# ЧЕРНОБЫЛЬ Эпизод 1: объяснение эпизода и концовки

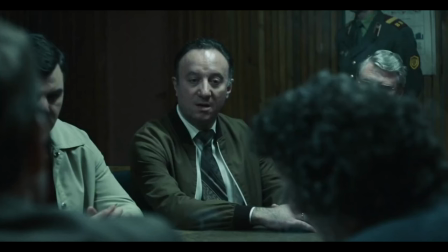[12:32]
Большинство подавило меньшинство, его голос затих. Он считал нужным эвакуировать город, даже сказал, что воздух светится.
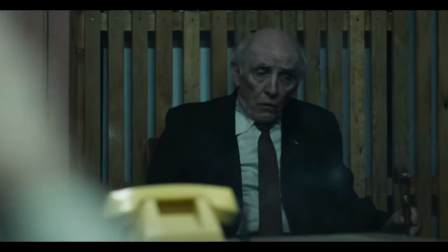[12:40]
С вызовом 2-4 тысяч полицейских в город, было решено закрыть город,
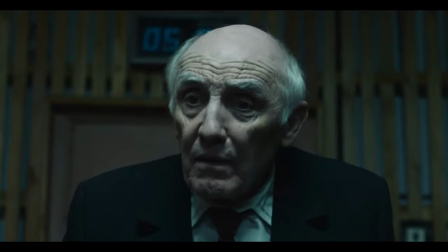[12:45]
не выпуская никого, и обрезать телефонные линии, чтобы остановить распространение слухов.
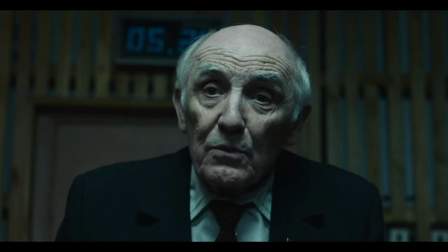[12:52]
Обещали наградить за действие той ночью, но это было последнее, что могло случиться.
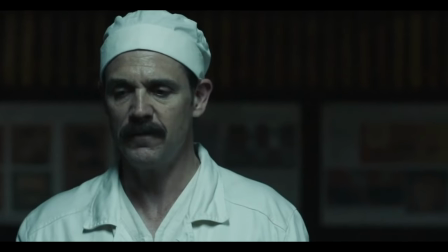[12:58]
Когда Секимов наконец получил дозиметр, он сказал, что прибор сгорел на пределе в тысячи рентген, показав крайне высокий уровень радиации.
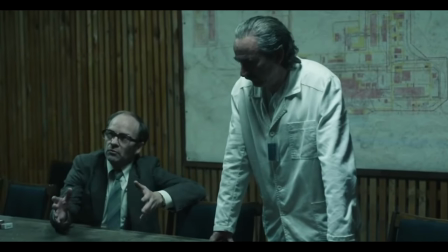[13:08]
Дятлов все еще отрицал происходящее, лишь спросив, в какую игру вы играете.
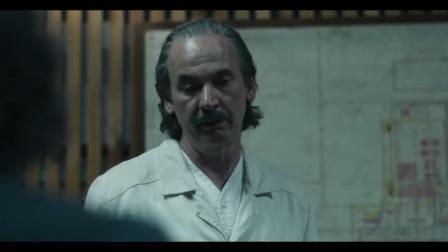[13:13]
Это вновь показало, что он не был достаточно подготовлен, чтобы справиться с разворачивающейся ситуацией.
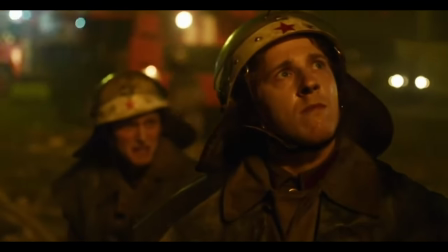[13:19]
В момент, когда каждая минута была на счету, он не воспринимал ситуацию достаточно серьезно.
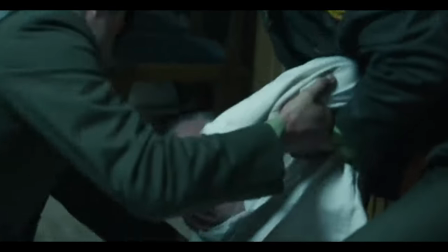[13:28]
Настолько, что в итоге он сам потерял сознание и его пришлось вынести наружу.
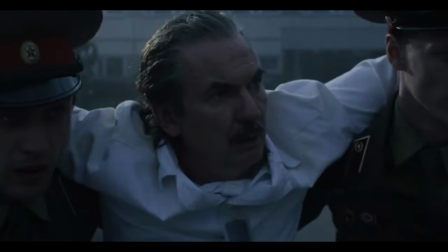[13:32]
Именно тогда он впервые своими глазами увидел весь хаос и разрушения.
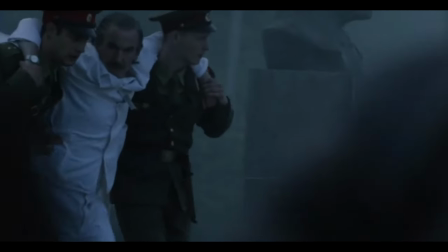[13:37]
И думаю, в тот момент он осознал, что полностью провалился и неверно оценил ситуацию.
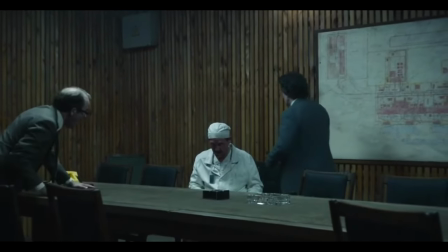[13:42]
Затем Секимова заставили подняться на крышу с видом на четвертый блок, где прогремел взрыв.
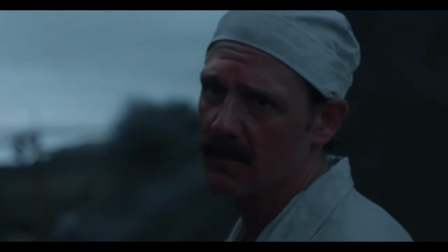[13:48]
И когда он просто оглянулся, а затем снова посмотрел вперед, его лицо было неузнаваемо, оно стало ярко-красным, а на фоне клубился черный дым.
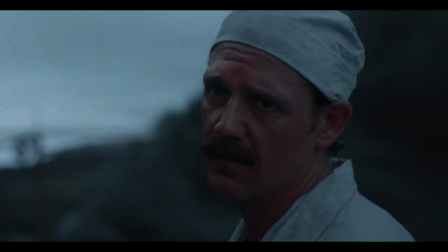[13:57]
Эта картина врезалась мне в память с момента первого просмотра эпизода. 7.01.
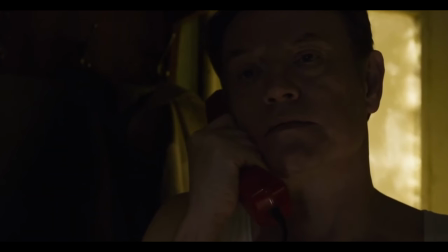[14:02]
Финальная часть эпизода была посвящена звонку Легасова, которого мы встретили в начале, Борису.
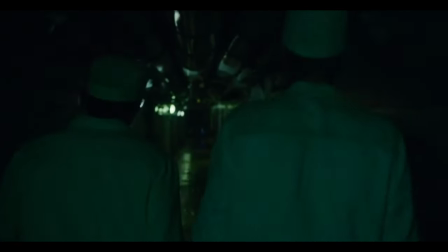[14:08]
Здесь всплыло все увиденное ранее, непонимание происходящего и недооценка серьезности ситуации.
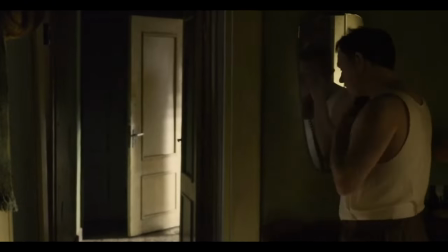[14:14]
Например, Борис сказал, взорвался бак системы управления, на что Легасов поправил, бак системы управления.
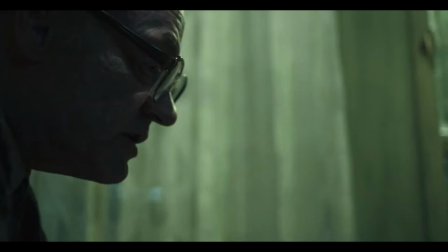[14:22]
Поправка мелкая, но в вопросах жизни и смерти важна каждая деталь. Это показало, как искажается информация.
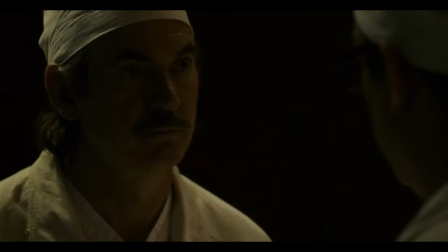[14:29]
Мы также слышали, как Легасов сказал, что 3,6 на самом деле серьезный показатель,
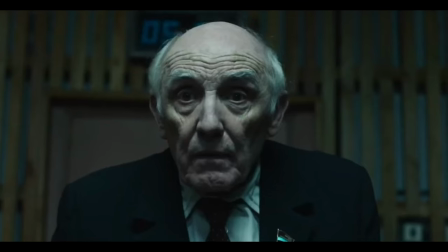[14:34]
но вызывать тревогу, хотя на самом деле, как выяснилось, уровень уже превышал тысячи.
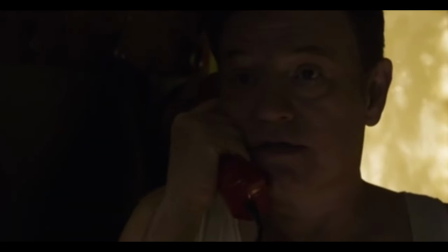[14:41]
Последние минуты этого звонка противоречили всему, что мы видели от профессионалов на АЭС,
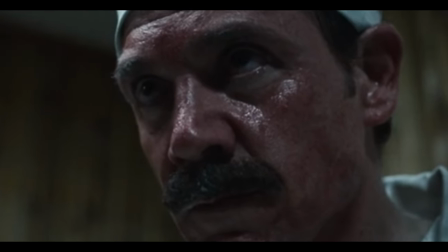[14:47]
что делало обстановку и серьезность ситуации еще более угрожающей.
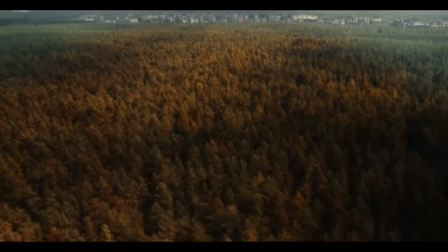[14:52]
Кадр с дымом показал, что он распространяется и будет иметь далеко идущие последствия.
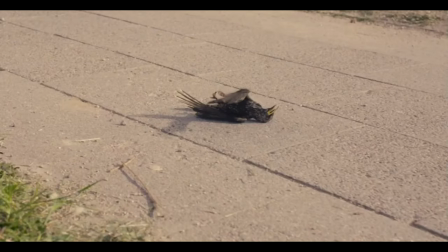[14:58]
Многоэтажка вдали и умирающая птица. Первая невинная жертва, не связанная напрямую с АЭС.
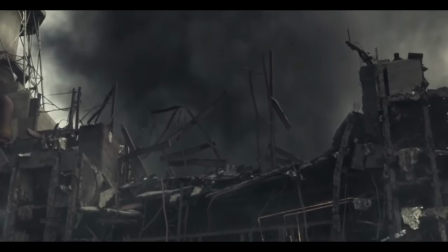[15:05]
Если птица умирает, что это значит для жителей Припяти? Что ждет впереди?
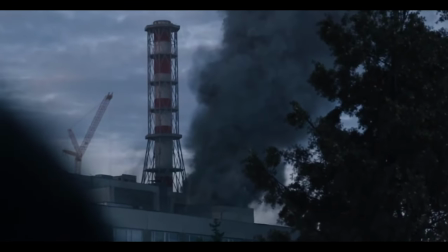[15:11]
Дым и радиация, несущие смерть и разрушение. Наш обзор серии.
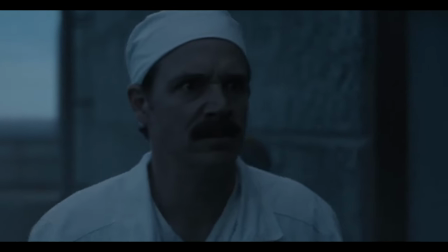[15:16]
Это действительно один из лучших начальных эпизодов сериала «Что я видел».
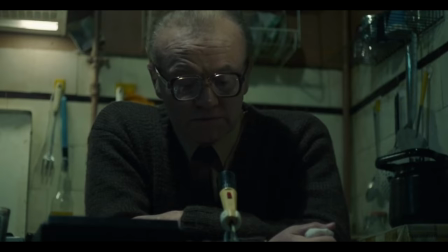[15:21]
Темп повествования был отлично выдержан, а акцент на точных минутах вечера, когда произошел взрыв,
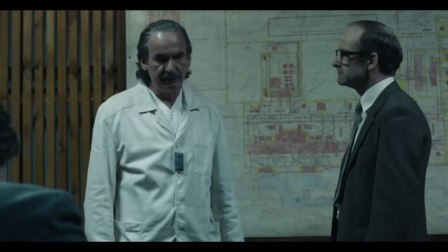[15:27]
не только сработал творчески, но и позволил нам осознать важность каждой минуты в разгар хаоса, который разворачивался.
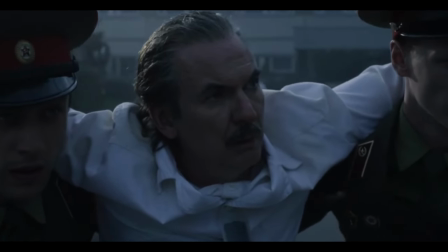[15:35]
Пол Риттер блестяще сыграл Дятлова в этом эпизоде. Его отрицание и наивность вызваны страхом, когда было ясно, что он понимал.
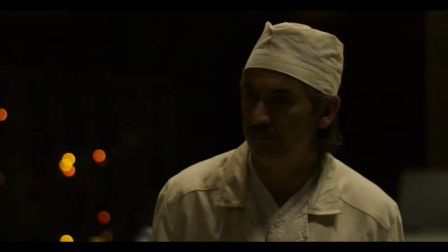[15:43]
Все гораздо хуже, чем казалось, когда он был один. Сыграно превосходно.
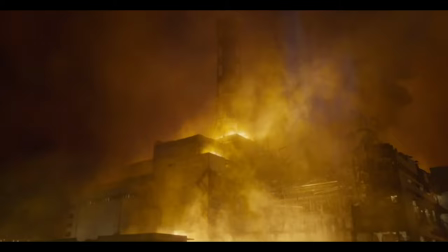[15:49]
Среда как враг — это беспощадное, Враждебное место, буквально меняющее каждого в зоне поражения, было жутко и пугающе.
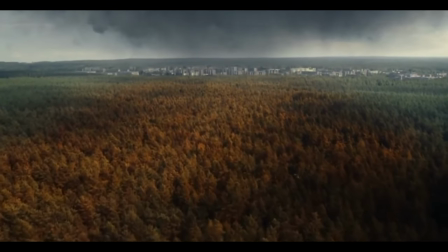[15:59]
Темное облако в конце словно сама смерть нависла над людьми. Жуткий финал эпизода.
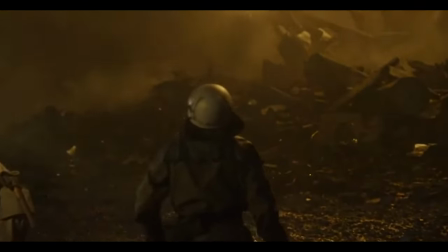[16:06]
Использование звука в этом эпизоде не только создавало эффект погружения, но и усиливало ощущение паники, которую мы должны были видеть.
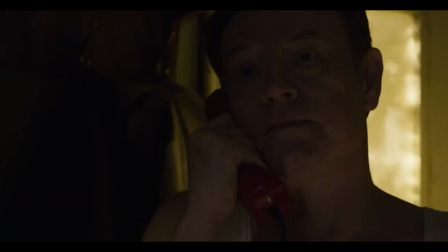[16:14]
Мне понравилось, как один телефонный звонок в конце эпизода раскрыл всю картину происходящего, показав,
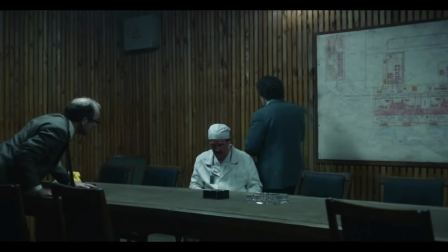[16:19]
насколько неподготовленными и некомпетентными были люди, контролирующие такую мощь.
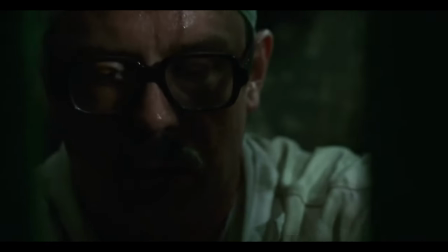[16:24]
Визуальные эффекты тоже были исключительными и пугающими,
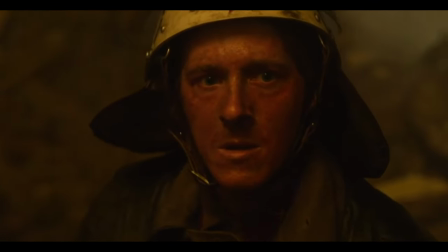[16:28]
демонстрируя ущерб, нанесенный людям, и его быстрый, беспощадный характер был ужасающим.
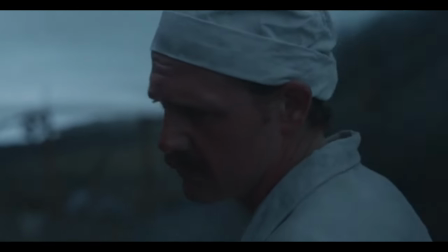[16:34]
А ведь это только первый эпизод. Дальше будет еще хуже.